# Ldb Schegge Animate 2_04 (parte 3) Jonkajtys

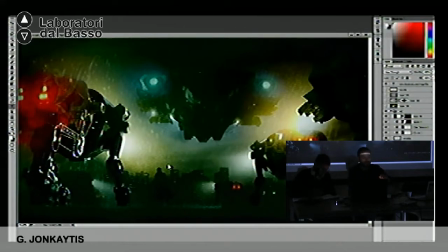But you just find something that's similar and then manipulate it or add your own brush strokes, you know. Quindi la domanda iniziale era come ha fatto a creare quell'effetto pioggia, proprio quell'effetto della pioggia,
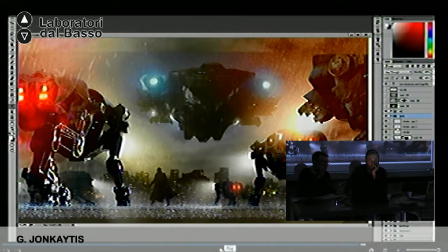e di nuovo si può lavorare con una tecnica mista, prendendo le foto delle gocce di pioggia e poi o magari lavorando col pennello, però non necessariamente bisogna trovare la foto dell'acqua che rimbalza sulla superficie, anche perché è molto difficile ottenere questo dettaglio.
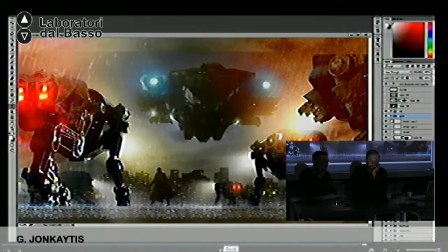Si può prendere una foto diversa ribaltandola si può ottenere lo stesso effetto che poi viene aggiunto e corretto manualmente.
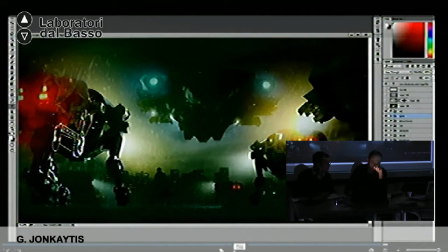Mm-hmm. And also painted on the top, so you know, so you have the biggest one that is, that's exactly what you want, you just paint it with the brush. Corretto manualmente con il pennello, aggiungendo il dettaglio per ottenere l'effetto che si vuole. Like all those bigger strikes, you know, I really wanted them to be visible, so it's just painted, you know, with Wacom tablet.
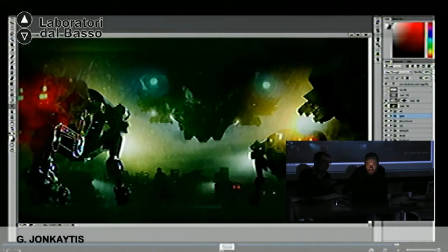Quindi quelle gocce di pioggia che cadono, che lasciano quella traccia, sono volute, le ho fatte pesanti perché volevo che si vedessero.
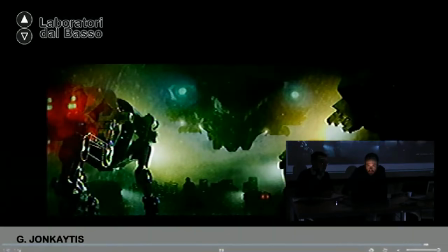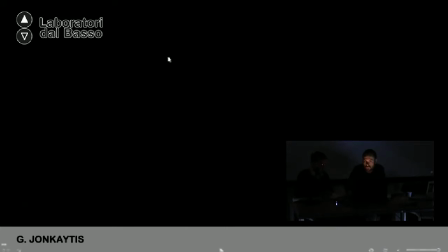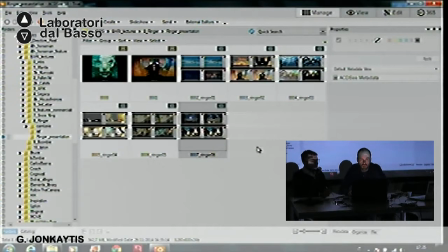That's probably all. Okay, so now can we switch to the other computer now? Is it possible? Sì, quindi chiudiamo il collegamento streaming e nulla, quindi ringraziamo Greg per insomma essere stato con noi questi due giorni e veramente averci dato tantissimo, perché comunque sono state veramente due lezioni meravigliose. E, io appunto ringrazio anche non solo chi è venuto insomma a seguire le lezioni che abbiamo dedicato all'arte di Greg Jonkajtys, ma anche Jonkajtys. Thanks. Ok. L'ho pronunciato giusto, no? Yeah, Jonkajtys. You did good. Yes. e nulla, chi appunto si è iscritto, per chi appunto si è iscritto, l'appuntamento è domani presso la Music Academy per il workshop di morphing, nonché l'ultima lezione prima di appunto di concludere Schegge Animate. Ricordo inoltre che per festeggiare la conclusione di questo corso, che comunque è, insomma, è durato una settimana e tre giorni, cioè è stato un bel corso molto corposo quest'anno, domani sera alle 21 ci troveremo tutti presso il Flying Circus, è un locale che si trova a Bari Vecchia, strada Palazzo di Città numero 51, per festeggiare la fine di Schegge Animate edizione 2014. Ci saranno anche gli ultimi appunto due animatori del corso, quindi chi vuole poi accodarsi a noi al Flying Circus domani sera è il benvenuto. Grazie ancora Greg e appunto ci vediamo poi per chi vorrà poi per la prossima edizione di Schegge Animate, però appunto l'invito è anche a seguire la nostra pagina Facebook, la Scatola Blu, e i nostri eventi, perché comunque durante il corso dell'anno faremo altri eventi dedicati al cinema e al cinema d'animazione. Thank you so much. Thanks. Grazie ancora Greg.